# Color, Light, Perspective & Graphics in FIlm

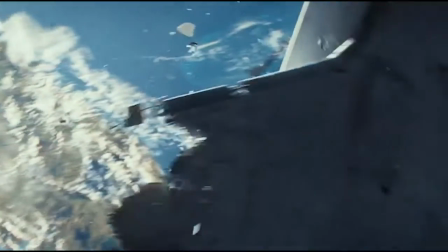and many others, all with the purpose of including the audience in the narrative.
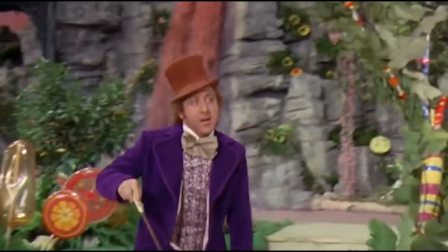Light. Light, much like color, sets the mood and tone of a scene.
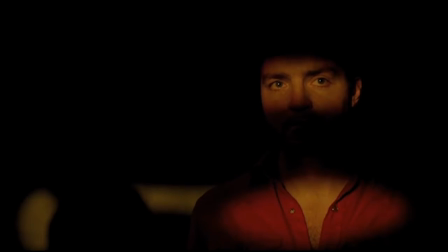It creates emotion, creating a separation between light and darkness, or between happiness and sadness.
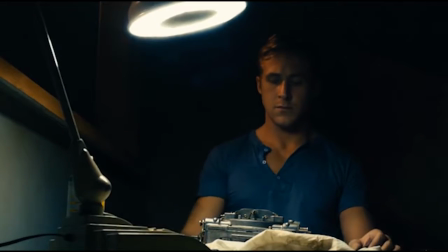Dark light suggests a gloomier tone.
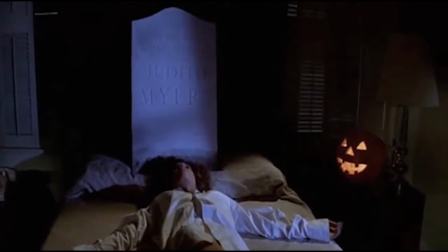More often than not, low light in movies also suggest mystery, which is why it is often used in horror films such as Halloween.
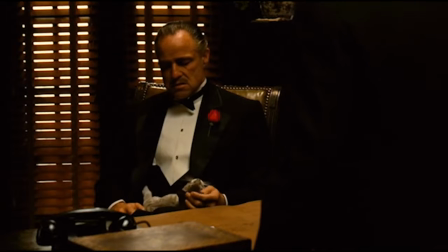We also see darker light in The Godfather, creating somewhat of a dangerous tone during its scenes and through its introduction of characters.
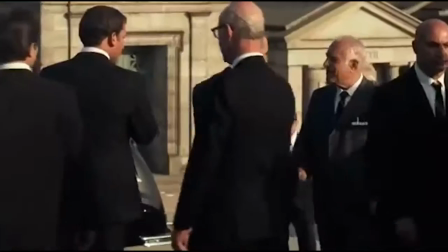We see a contrast between dark and light, suggesting the separation between good and bad throughout the film as well.
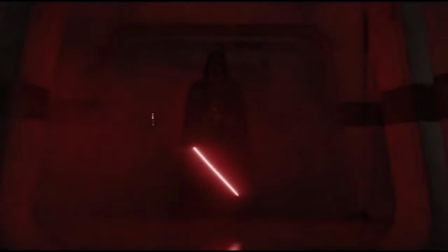We see this good and bad distinction again in relation to the dark side in Star Wars.
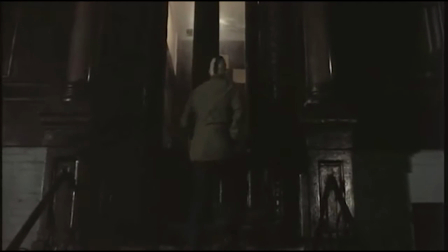We see dark light again towards the end of Taxi Driver.
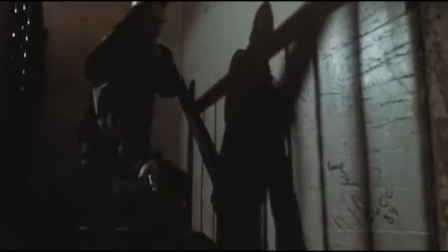The low light during the violent scene emphasizes the chaos of the moment as well as the darker mind of Travis.
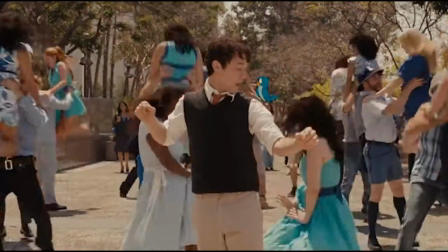Bright light, in contrast, suggests happier emotions,
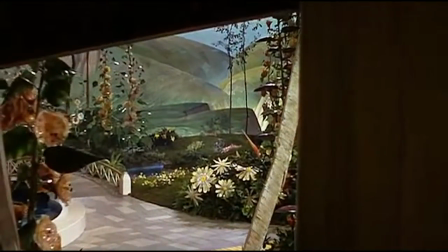such as in The Wizard of Oz, highlighting the childlike setting Dorothy is placed in.
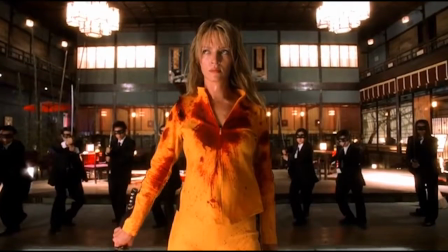Bright light also implies intensity or disillusionment,
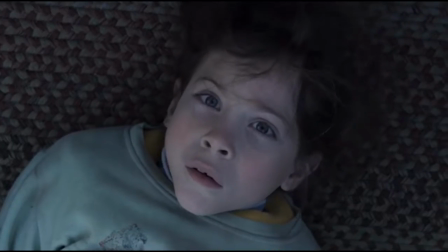such as in the fight scene in Sherlock Holmes or in Room when Jack first experiences the outside world.
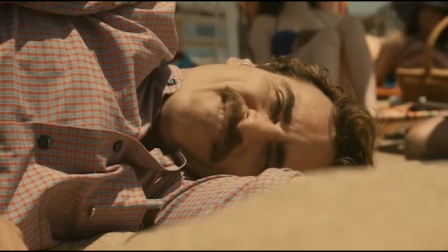Soft light, which is neither dark or bright, creates a comforting feeling,
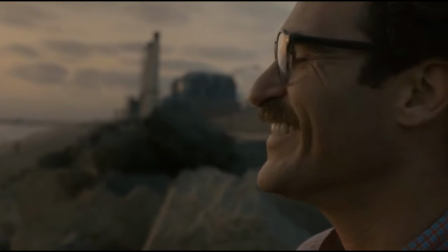like in Her, used to emphasize the dreamlike state Theodore is in.
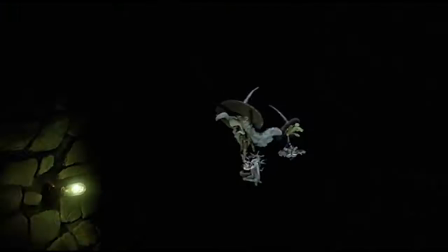Whether it be dark, bright, or soft, lighting in film is extremely important in invoking emotion,
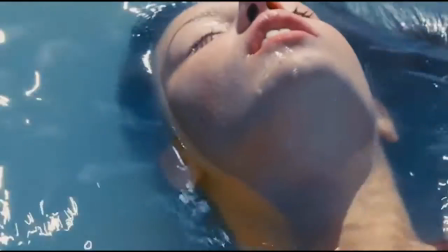developing a character's storyline, and setting a tone for the overall movie.
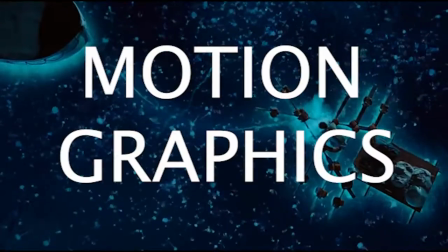Motion graphics.
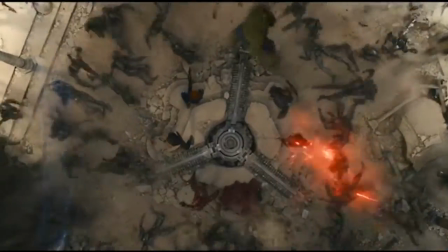While not always necessary, depending on the plot, motion graphics and CGI in film place its viewers in a different world.
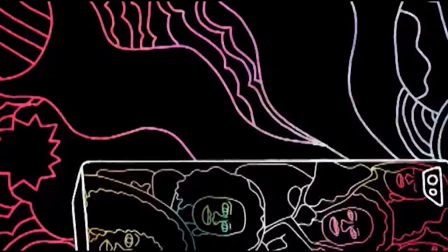Motion graphics create characters and visuals that develop the plot and adds to the realism of a fictional story.
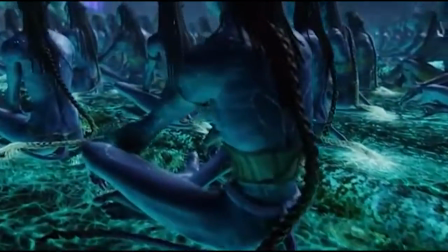We see masterful use of motion graphics in Avatar,
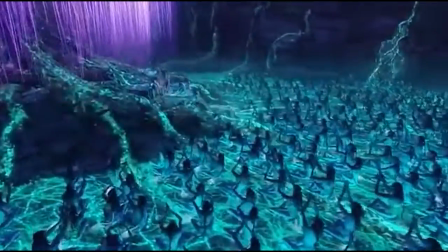in which we dive into the world of the Na'vi and witness the wars between them and those who are trying to invade their home.
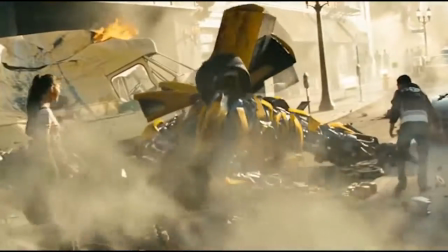We also see CGI in the work of Michael Bay, and in animated films.
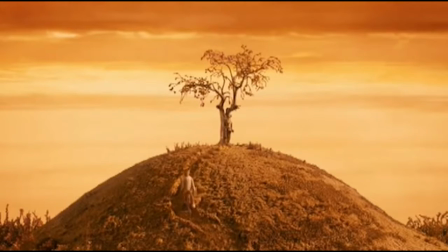Wes Anderson's Fantastic Mr. Fox, for example, uses motion graphics and animation in order to develop the plot of the Fox family.
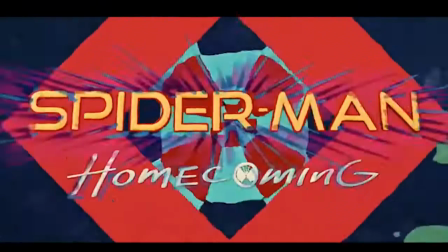We also see motion graphics in the opening and ending sequences of many movies, providing the perfect intro or outro to a film.
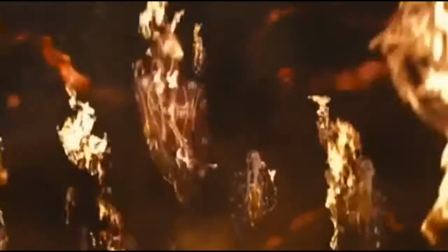Motion graphics and CGI, while not real, allow for a fun and immersive experience for an audience.
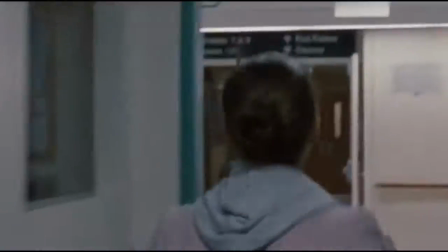Films create a getaway for its viewers, involving them in a world separate from their own.
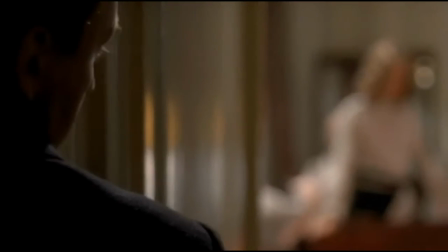Through proper usage of color, perspective, light, and motion graphics,
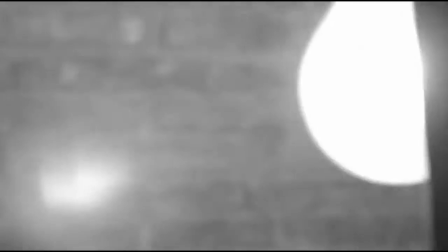films effectively evoke emotions and explain the plot of a movie rather than only contributing to its style.
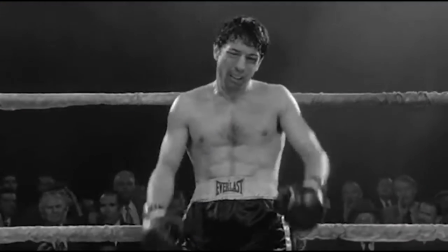The visuals of a movie are as important as the dialogue, and when employed together, they create a movie that is worth the watch.